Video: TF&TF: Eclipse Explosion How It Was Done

Hello Fast Fam, thanks for tuning in. I'm Craig Lieberman and I've been tinkering on cars since 1980.
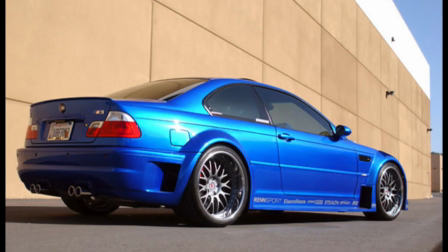[0:06]
I've owned more than 40 cars in my life. Some were heroes, some were zeros.
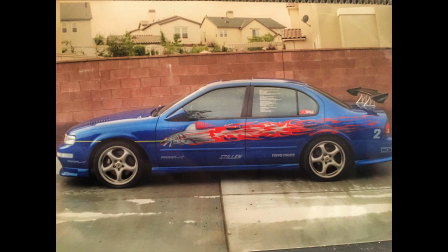[0:10]
But never in my wildest dreams would I ever guess that 3 of my cars would go on to star in a motion picture franchise.
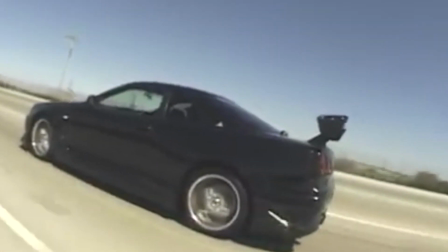[0:15]
My Supra, my GTR, and my Maxima all had starring roles in Universal's Fast and Furious movies.
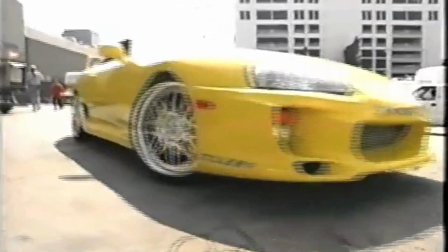[0:21]
Over the next 3 years, I'd served Universal as a technical advisor. I helped choose the cars, procure the parts, oversee their builds, and support both production and post-production.
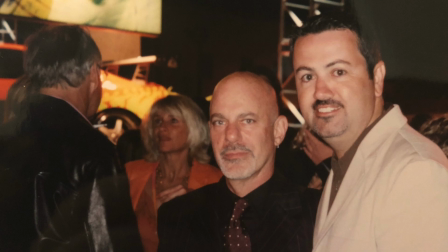[0:30]
I have some cool stories to tell about what it was like to build these cars and to work with the cast.
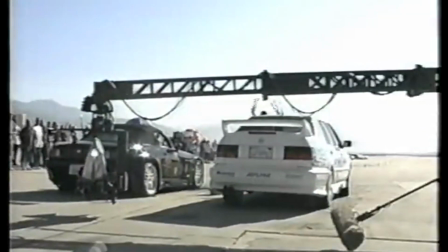[0:34]
I was there, on set, in the production meetings, working on cars, hanging with the actors, and consulting on post-production.
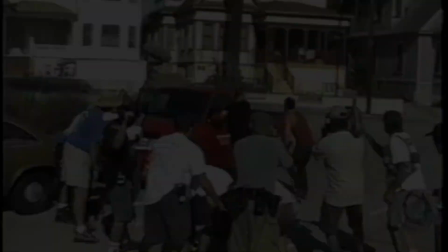[0:40]
So follow along as I tell the stories. Let's jump in. One of the most iconic scenes in the first movie is the Eclipse exploding.
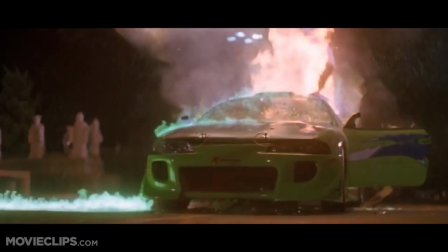[0:47]
It was memorable for a lot of reasons, not the least of which being that it was a damn shame to destroy a perfectly good car.
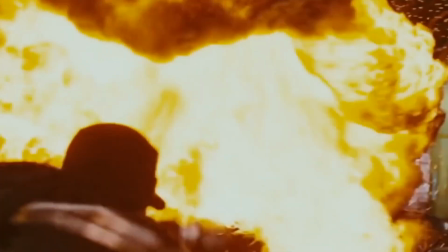[0:54]
We've seen special effects like this in many movies over the years, but I think few people understand what went into shooting this scene.
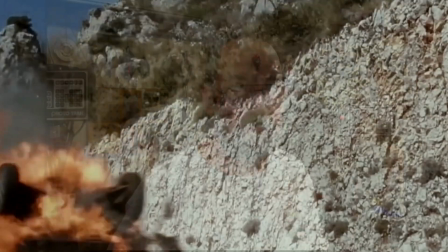[1:00]
The task of pulling off this stunt fell to special effects guru Matt Sweeney. For those of you who don't know, Matt Sweeney has worked on several of the Fast and Furious movies.
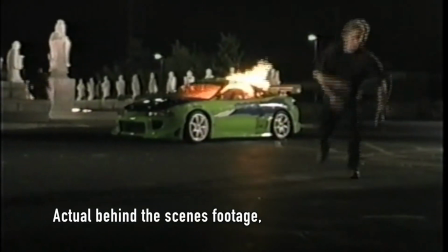[1:08]
In the first movie alone, in fact, he was instrumental in developing more than 150 visual effects shots.
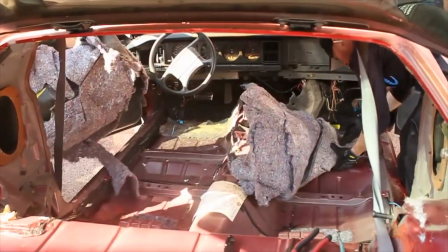[1:14]
To pull off such a sequence, lots of preparation is done.
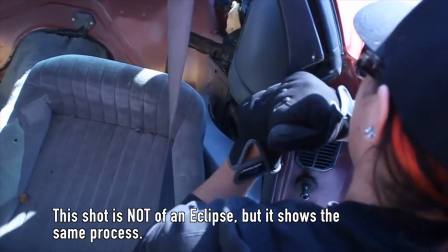[1:17]
For starters, the interior is stripped of all flammable parts, carpeting, wiring, insulation, seats, and of course the gas tank.
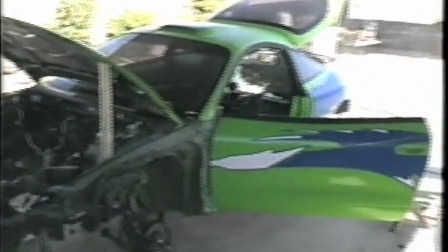[1:25]
To make the car light enough to be lifted by an explosion, much of the running gear had to go.
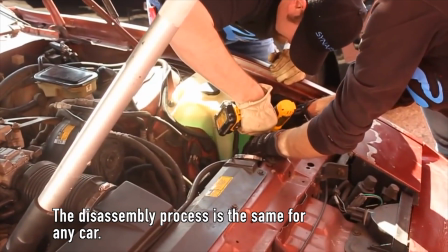[1:30]
That includes the seats, the engine, the transmission, sway bars, exhaust, and many other components.
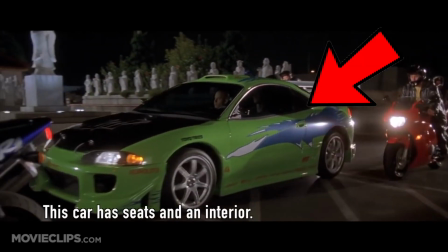[1:36]
The windows were tinted very dark so that you could not see that the car was gutted,
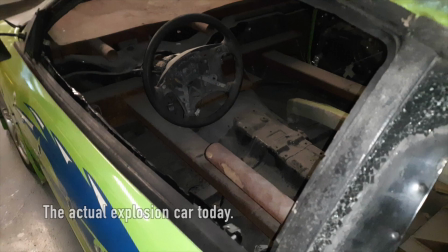[1:40]
and the doors were attached only by the front door hinges and bicycle lock-style cables to keep them from extending too far.
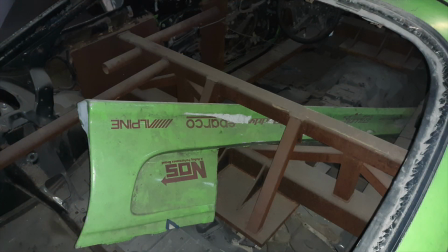[1:46]
But we weren't done yet. Inside the car, still more prep work needed to be done.
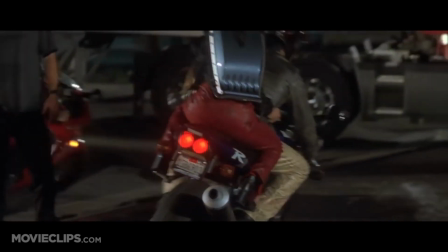[1:50]
To get the fire effect because, as we can see here, the car catches fire from the gunfire before it explodes.
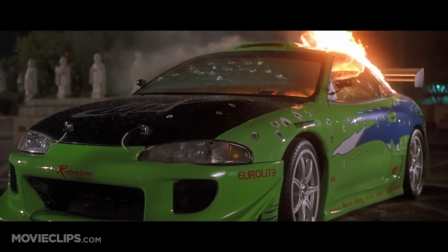[1:56]
So to do this, we had to install some more equipment.
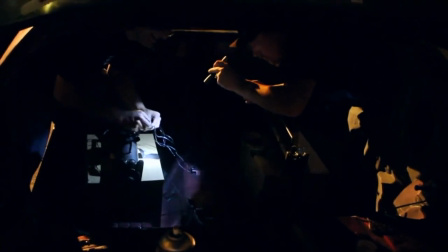[1:59]
In a case like this, special effects people will sometimes use a propane-fueled flame bar like this one to light the car.
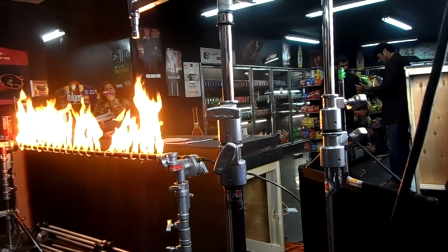[2:06]
It's similar to a propane barbecue setup, and just like in a barbecue, propane is often used.
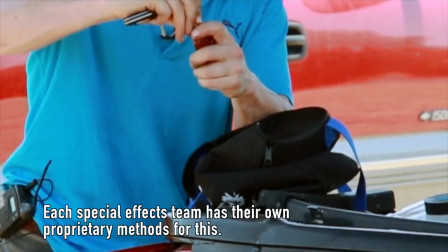[2:12]
The special effects team will also coat various surfaces of the car with a napalm-like substance,
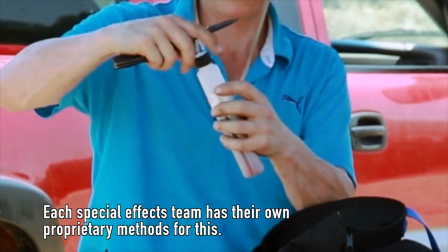[2:18]
which could be anything from contact cement to a proprietary mix of various compounds.
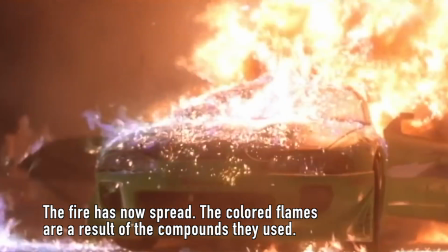[2:22]
The idea is that, once the explosion goes off, this mixture needs to spread to other areas of the car to engulf it in flame and make for a more spectacular explosion.
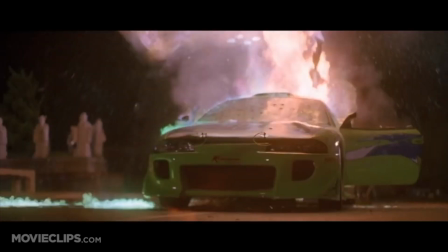[2:31]
You can see the result of this when the flames spread to the surfaces both inside and outside the car.
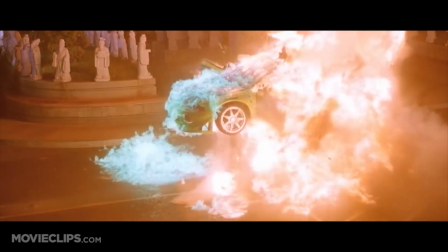[2:35]
In some areas, the flame is blue in color, which is a clear sign that other compounds beyond propane are serving as fuel.
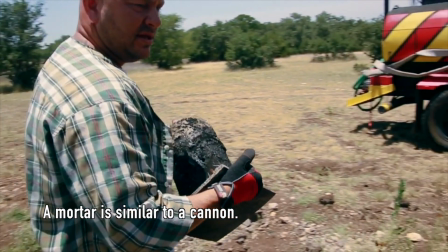[2:42]
To launch the car straight up in the air, a mortar-style device is used.
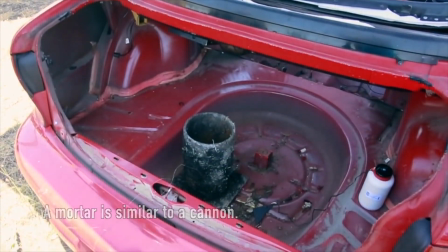[2:46]
There are many ways to do this, including using an air cannon with a short piece of a telephone pole to fire downwards.
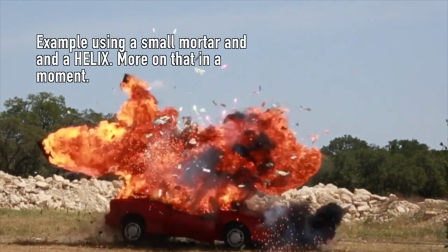[2:52]
In other cases, a combination of air and chemicals are used to provide the upward thrust.
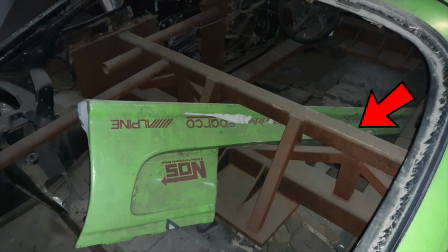[2:56]
Since much of the equipment had been stripped out of the car, we had to add some structural supports inside the car to ensure that the car didn't come apart because of the explosive force.
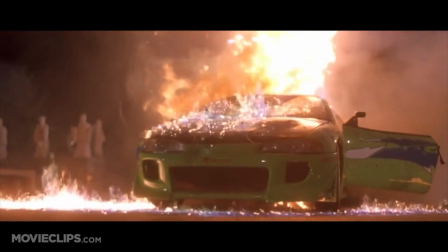[3:05]
Now, the explosive chemicals they use are proprietary secrets, as each visual effects master has their own methods.
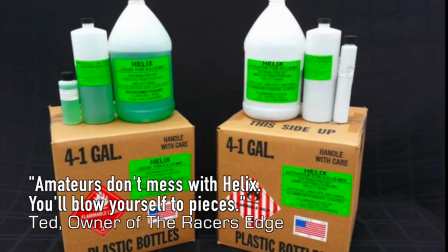[3:11]
Sometimes they use a helix, which stands for a high-energy liquid explosive,
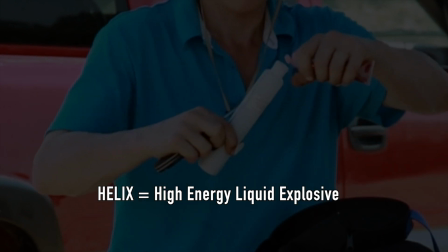[3:15]
which essentially is a binary form of explosive called that because it's comprised of 2 parts.
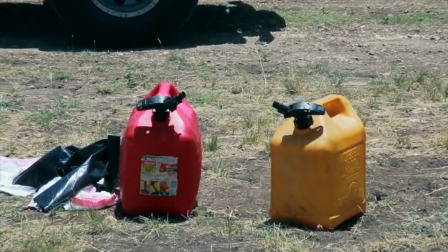[3:20]
Special effects people are pretty hush-hush about their techniques, so I don't want to get into too much detail.
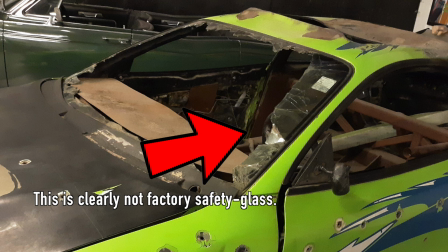[3:25]
I will tell you that the glass was changed from safety glass to a different type of glass that will shatter and fly apart,
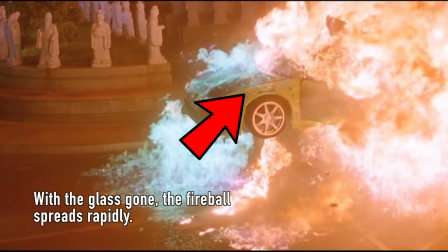[3:31]
which helps the flames to expand further and provides for a more spectacular effect. With the car now gutted, it was time to start rigging the car for the explosion.
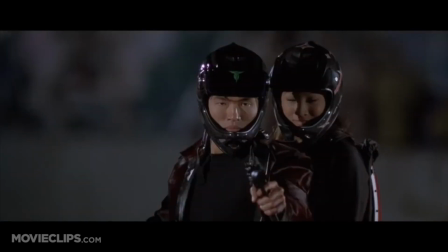[3:39]
The first part of the explosion sees the car get shot up by Johnny Tran and his cousin Lance.
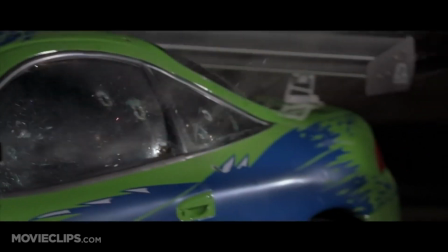[3:43]
In case anyone's interested, the weapons they used were micro Uzi pistols with suppressors.
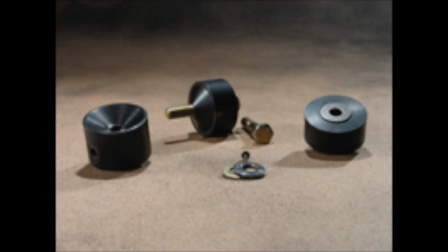[3:49]
To do this is pretty complicated. First, fake bullet holes are drilled into the car using a tool like this one.
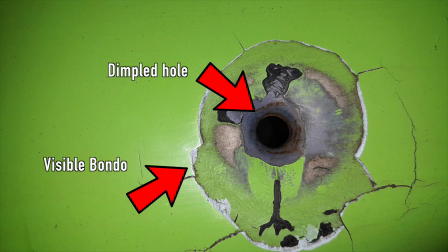[3:55]
Once the holes are in place, they are covered by Bondo body filler and in this case painted over to hide the pre-drilled holes.
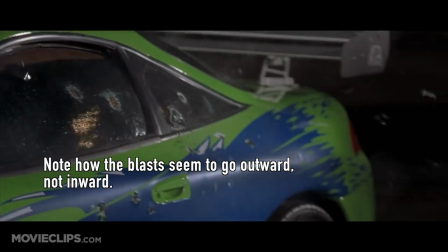[4:02]
To do the actual bullet impacts, squibs were used.